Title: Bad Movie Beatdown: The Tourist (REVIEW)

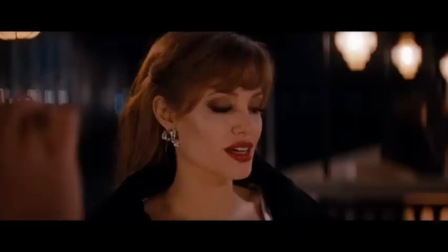8:52 Mustn't spoil the surprise!
The big problem with these so-called romantic scenes between Depp and Jolie is a simple one. They don't mix. They may be 2 global sex symbols, but that can't disguise the fact they have no chemistry, and it turns the film into cold tedium when it should be simmering with sex appeal.
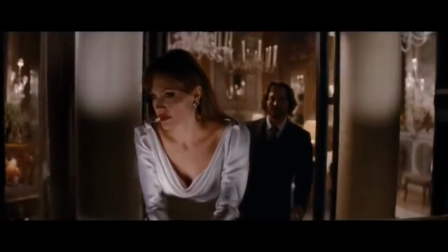9:10 May I pay you a compliment? Another question you need never ask.
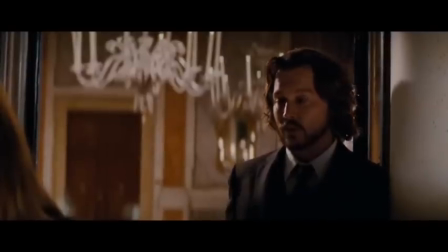9:15 You are the least down-to-earth person I've ever met.
Wow, that was delivered with all the conviction of a man about to fall asleep. They look so bored, as if making a movie was the last thing on their minds, and I'm almost certain it was.
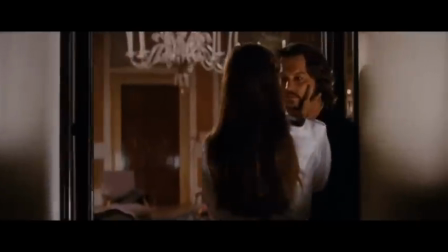9:32 Of course, Elise is probably only pretending to be flattered by this cold fish because she's aware that she's being watched,
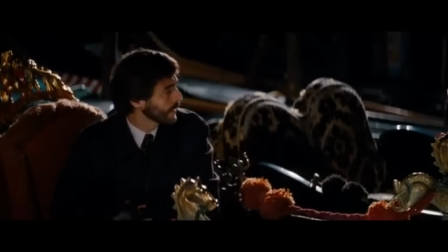9:39 and she kisses Frank, cementing the concept that he is Pierce to Shaw's men that are watching them.
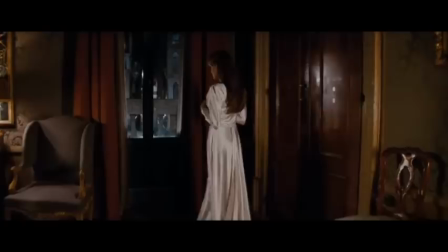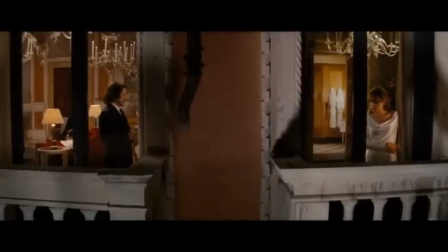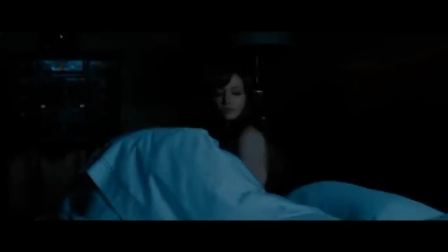9:54 And to really hammer this home, there's cross-cutting between Elise doing a sexy undressing for bed scene and Frank having a decidedly unerotic one. Ew, not socks! This is film symbolism 101 for crying out loud!
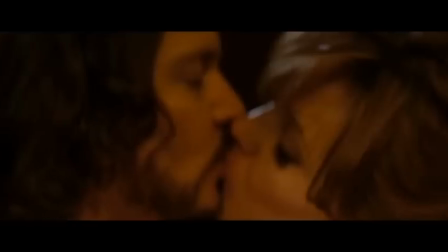10:09 After a dream sequence put into the movie purely so they can put it in the trailers,
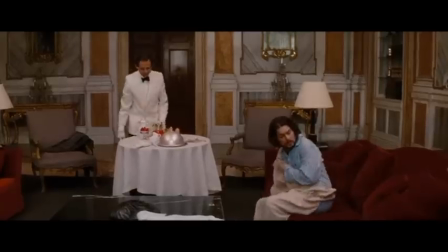10:14 Frank wakes up the next morning to find that breakfast is being delivered to him and Elise has already left.
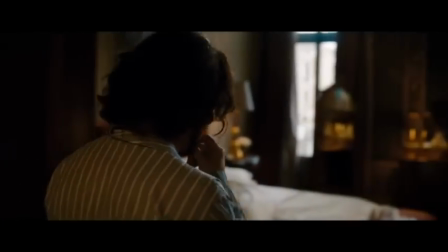10:19 Luckily, at nearly 40 minutes in,
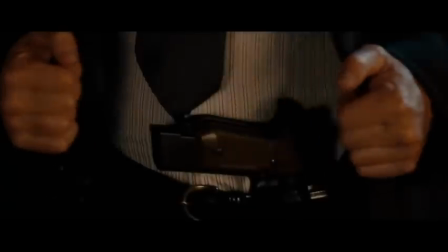10:22 the plot finally kicks back into gear as Shaw's men come to the hotel room trying to capture Frank.
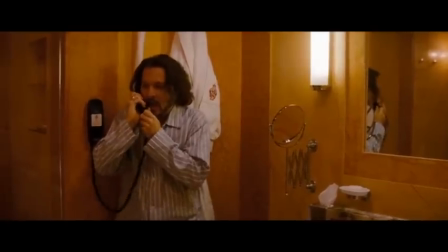10:29 Hello? Buongiorno, signore. Buongiorno. I need help. There are 2 men trying to break down the door.
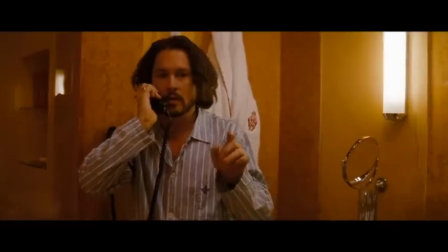10:35 What kind of problem do you have with the door, sir? No. There are 2 men with guns trying to break in.
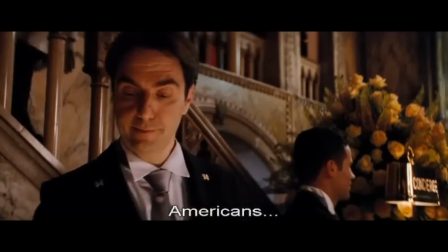10:41 I gotta go! Americani. Oh, you Americans, always getting shot out of the time.
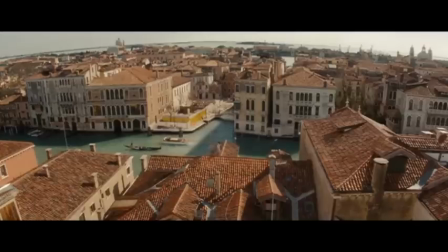10:48 A decidedly tepid foot chase across the roofs of Venice occurs, and because the movie isn't quite sure where to play it for thrills or laughs, it succeeds at neither.
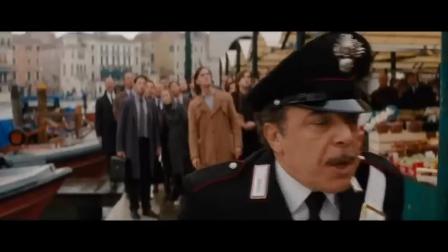Brilliant editing there, it's almost like he didn't land in that fruit stand.
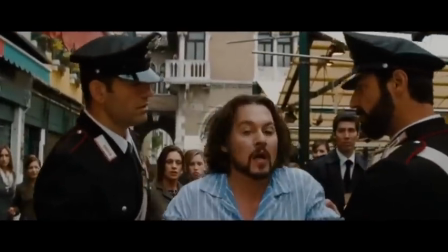11:08 The police capture him and place him under arrest, taking him to the station where he is questioned.
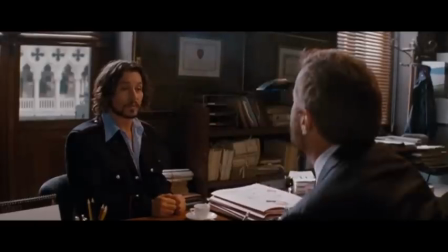11:14 You wish to report a murder? No, some people tried to kill me. I was told you were reporting a murder.
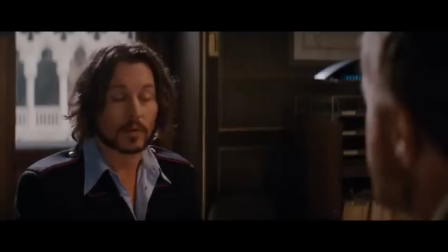11:20 Attempted murder? That's not so serious. No, not when you downgraded from murder. When you upgraded from room service, it's quite serious. The police think attempted murder is not so serious?
You can see they're trying so hard to be funny and failing!
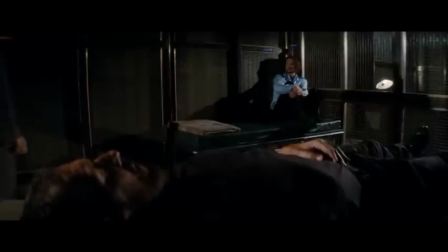11:37 The policeman doesn't believe him at first, but then suddenly takes him out of prison in the middle of the night when it checks out.
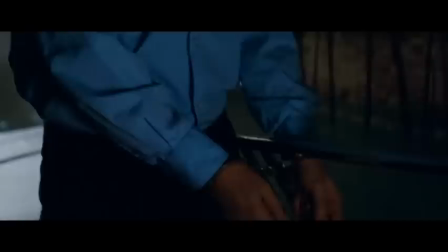11:43 This doesn't seem suspicious at all.
The man you're talking about is called Alexander Pierce.
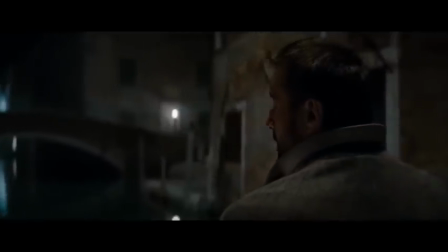11:49 He stole big money from a gangster. They think you are him. They place a bounty on your head. That's why you're not safe.
Thanks, officer, for the expository dialogue. I sure hope you don't betray me for the bounty now.
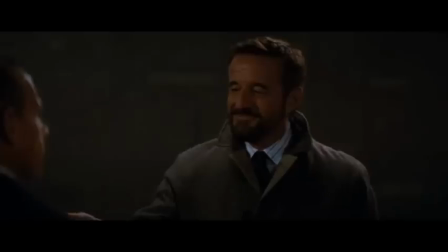12:04 Well, surprise, surprise, that's exactly what happens because every plot development can be seen from 30 miles away. Luckily for Frank, Elise arrives to help him, connecting their two speedboats to try and escape.
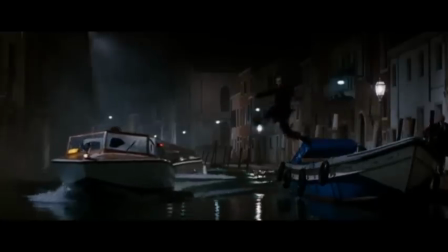12:17 Slowly.
Shaw's gangsters try to stop them, and again, it's another action scene without any thrills because it's so painfully slow,
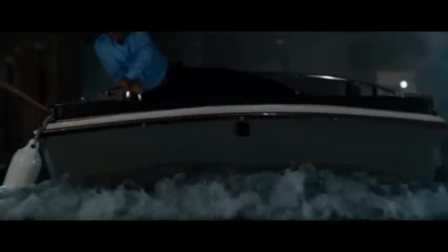12:26 even with people getting hit by boats with bad CGI. The action is just as bad as the romance. Still, the budget must have been tight. $100 million? This movie cost $100 million to make, and their action sequences look that pathetic?
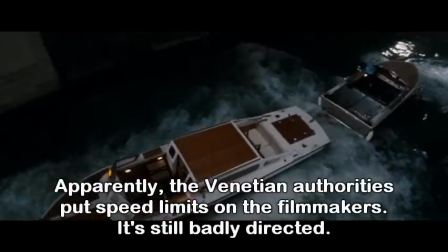12:42 What, they blow their money on hotels? Or maybe it's because the script is so obvious at every turn that we know they'll escape with ease, and they do.
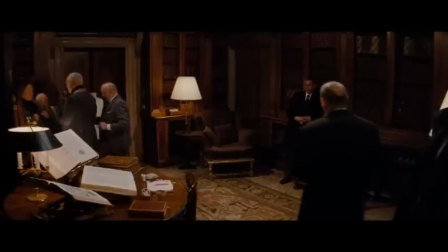12:51 Take this scene where Shaw's boys return having failed their mission. Their boss is being fitted for a suit. You do the mathematics on what's about to happen next.